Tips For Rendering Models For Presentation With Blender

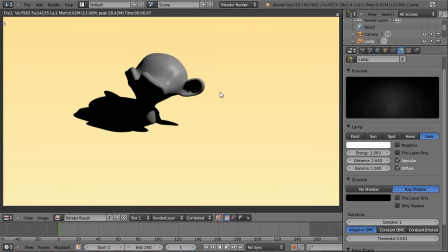how intense it's going to be. So that's sort of starting to look alright to me.
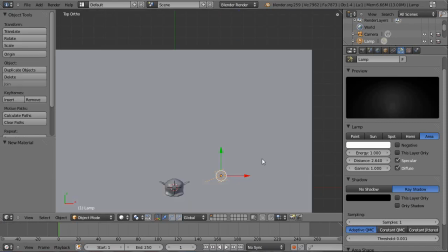That sort of intensity.
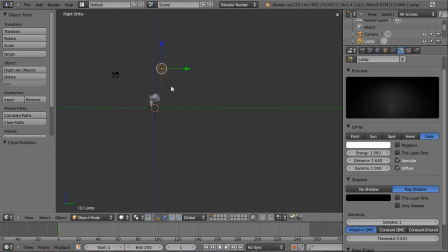I'll just Alt R to clear the default rotation on that.
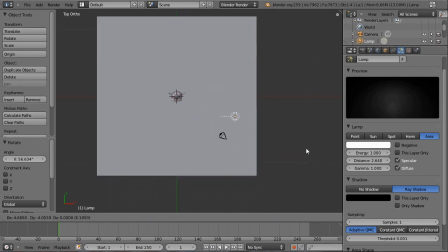And you generally want, I believe,
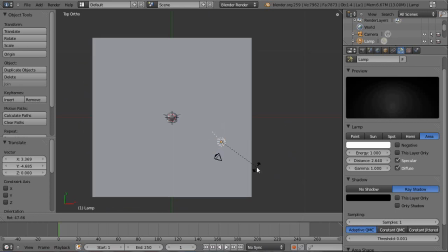one light to be coming from about the same direction as the camera,
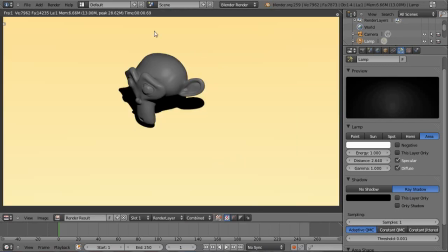and this is sort of your main light, so that shows you the entire object and stuff. And this is probably the light you're going to have shadows on. You can also add a light using this button here.
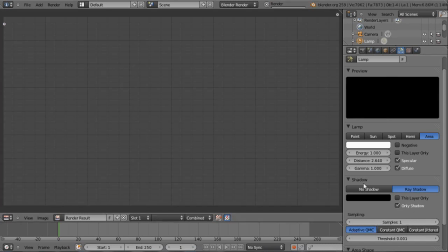You can just set it to be only shadows, so only the shadows from that light are rendered.
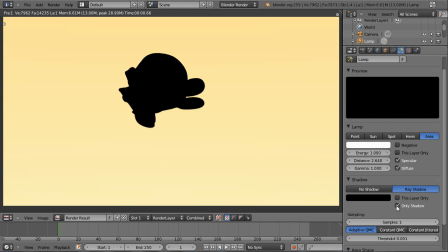Sort of the same way with the plane. so you can sort of control the shadows with just one light specifically if you want.
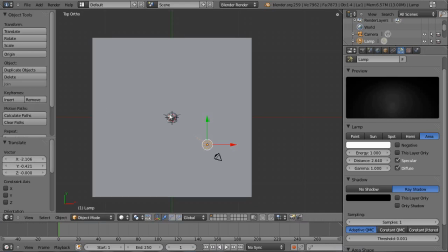But it's fine to have it on just your main light here. Then you generally want a fill light
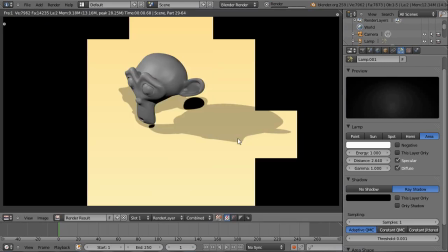in sort of the opposite direction. And I'll turn shadows off on that.
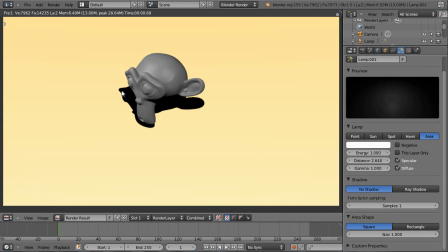And what this does is sort of fills in the offside of the object. So the side that's the first light's coming in from this direction and lighting everything up. And so the fill light's just coming in here and sort of more evenly lighting everything up.
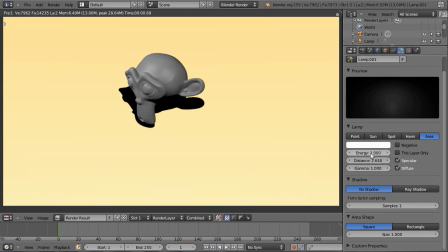I probably want to turn that light down a bit, I'll say 0.5. So yeah, that's a bit smoother and stuff, and you can still see some of the details in the monkey's head.
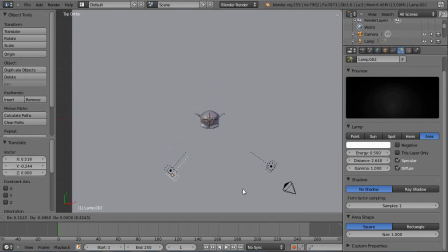And the third light is the rim light, which
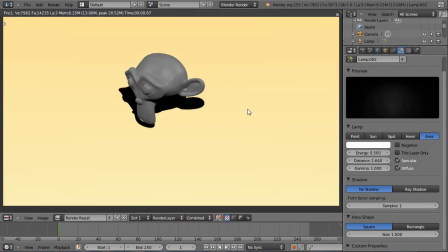sort of generally you want to just sort of add this highlight along the edge here with this light.
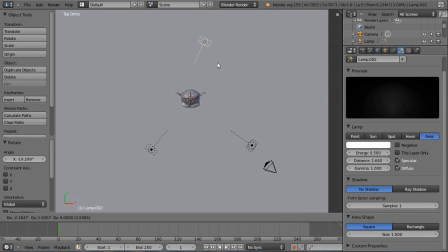So just sort of a matter of figuring out the position of where it needs to be.
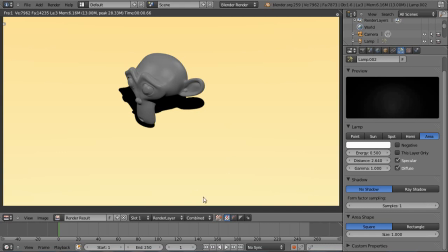So got a bit of a specular highlight down there. That might do for me for now. Just put that there. Yeah, that looks okay. So we've got that there.
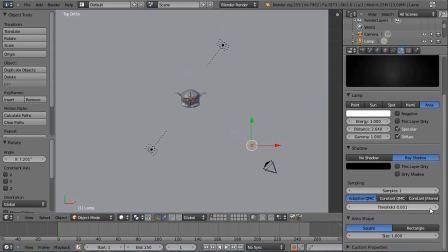Of course, you want to, with the shadows, you want to turn up the samples and stuff.
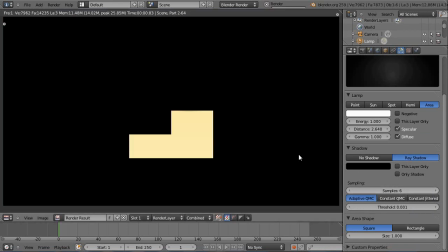It gives you some of the shadows.
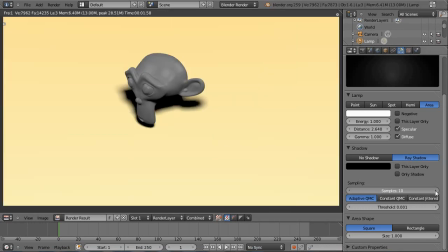Of course, the more you turn up these samples, the longer it takes to render, as you can see. But you do get a smoother shadow. And I believe you can just turn down. Very well. Sometimes it works, sometimes it doesn't. It doesn't make a lot of difference.
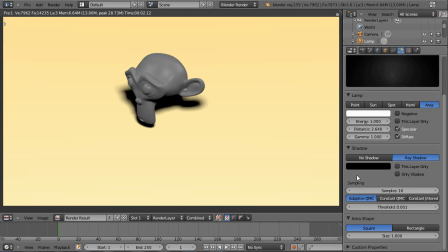So just turn up the samples to get sort of smoother shadows. You can possibly play with all these settings here.
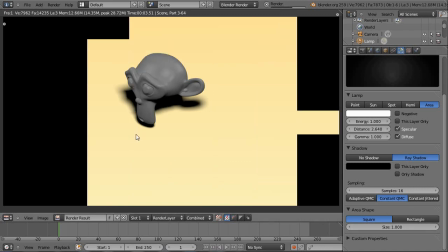Yeah, that's just a sort of a preference thing with the shadows.
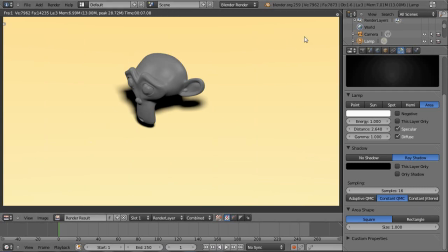Try not to have the shadows sort of stretching out with an odd angle.
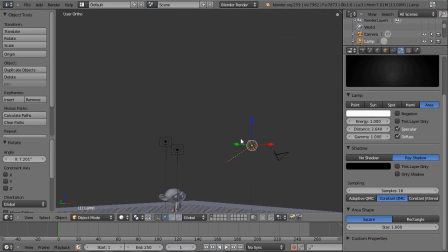So that sort of angle is fine for this light to get a shadow on the ground, making it look okay.
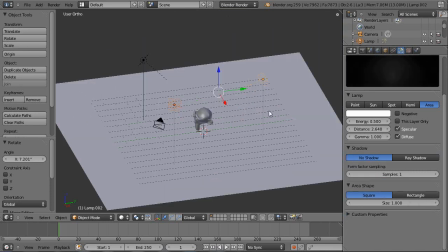So now I'm just going to move these lights to another layer.
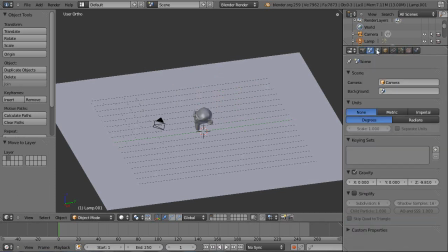And we're going to play with the environment lighting, which is under the world. All these here are the settings to play with. Generally just turn it all on.
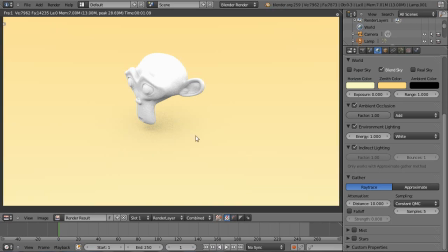There. And you'll find you get this sort of fairly even lighting coming around from the world. This is sort of a quick and dirty way to get some lighting in without having to mess with lights.